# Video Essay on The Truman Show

Hey there, and welcome to a video essay done on The Truman Show. This essay will focus on film elements used in the show but specifically camera angles as well as visual images. These two elements make for an incredibly exciting and as well as interesting film experience as it is not done in almost any other movie that I've seen. The first thing we're going to talk about today are the camera angles The Truman Show uses. Now the movie does something very interesting in making sure that almost every time that we see Truman it is believable that it's actually a camera used on the set of the TV show that he is in. The only time the movie breaks this is when it is showing the audience that is watching the show and this is done to reinforce what the character you are feeling. This is done extremely well in almost all cases.
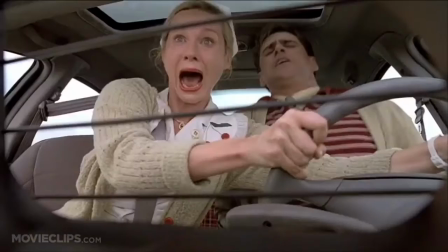One really well done example of this is when Truman and his wife are driving a car and you can see the air conditioning vent through the camera and while there are many more examples of camera angles being used expertly in the film it is mostly just more the same however a major gripe of the movie for me is that not all cameras are believable such as when they're driving down the road through the fire and yet a camera follows them from above
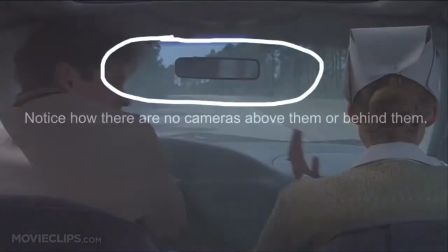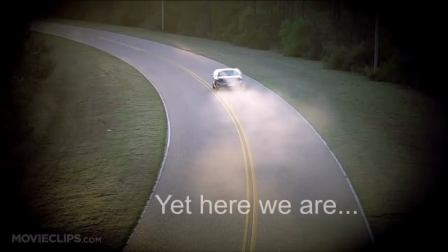Not for something that is much more subtle, but I appreciate much more in the movie. And that's all the visual images they place on the screen at a time. Some of these visual images also increase the immersion that you're actually watching it on TV, such as all the product placements that you see. Meryl is constantly advertising products to Truman as well as the show, which really helps you believe that the show is a real thing that people actually watch, because it's how TV shows make money like this.
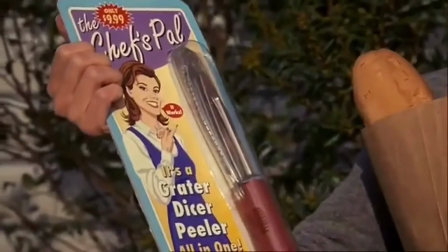It's a chef's pal. It's a dicer, grater, peeler, all in one. Never need sharpening.
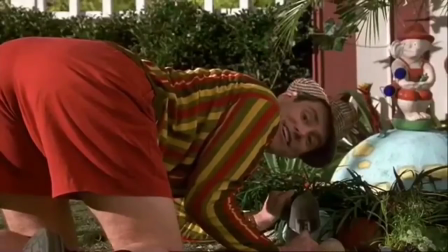Dishwasher safe. Wow! That's amazing!
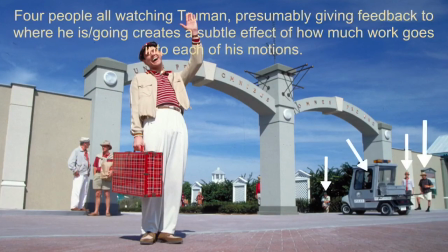Even the picture that I've been showing here the whole time has visual images of how hard people on the set are working to make sure of Truman and where his whereabouts are.
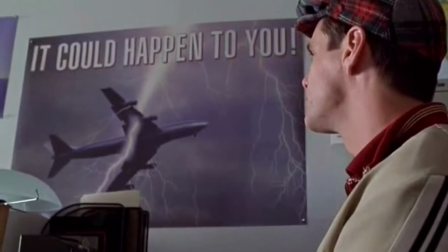My favorite example of visual images in the movie is when Truman goes into the travel agency and sees a plane getting struck by lightning poster.
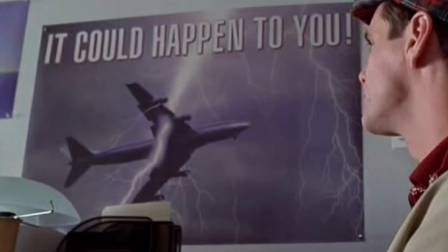This helps the viewer understand why Truman hasn't left, because when he sees stuff like this, I wouldn't want to leave either. Thank you for joining me on this video essay as we dove deep into the film elements of the Truman Show.
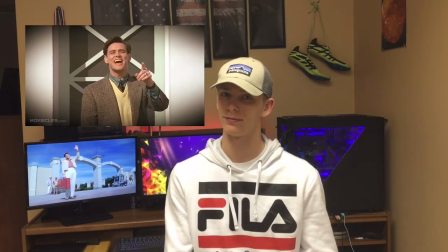And in case I don't see ya... Good afternoon, good evening, and good night. Nah ha ha.
Thank you so much for watching.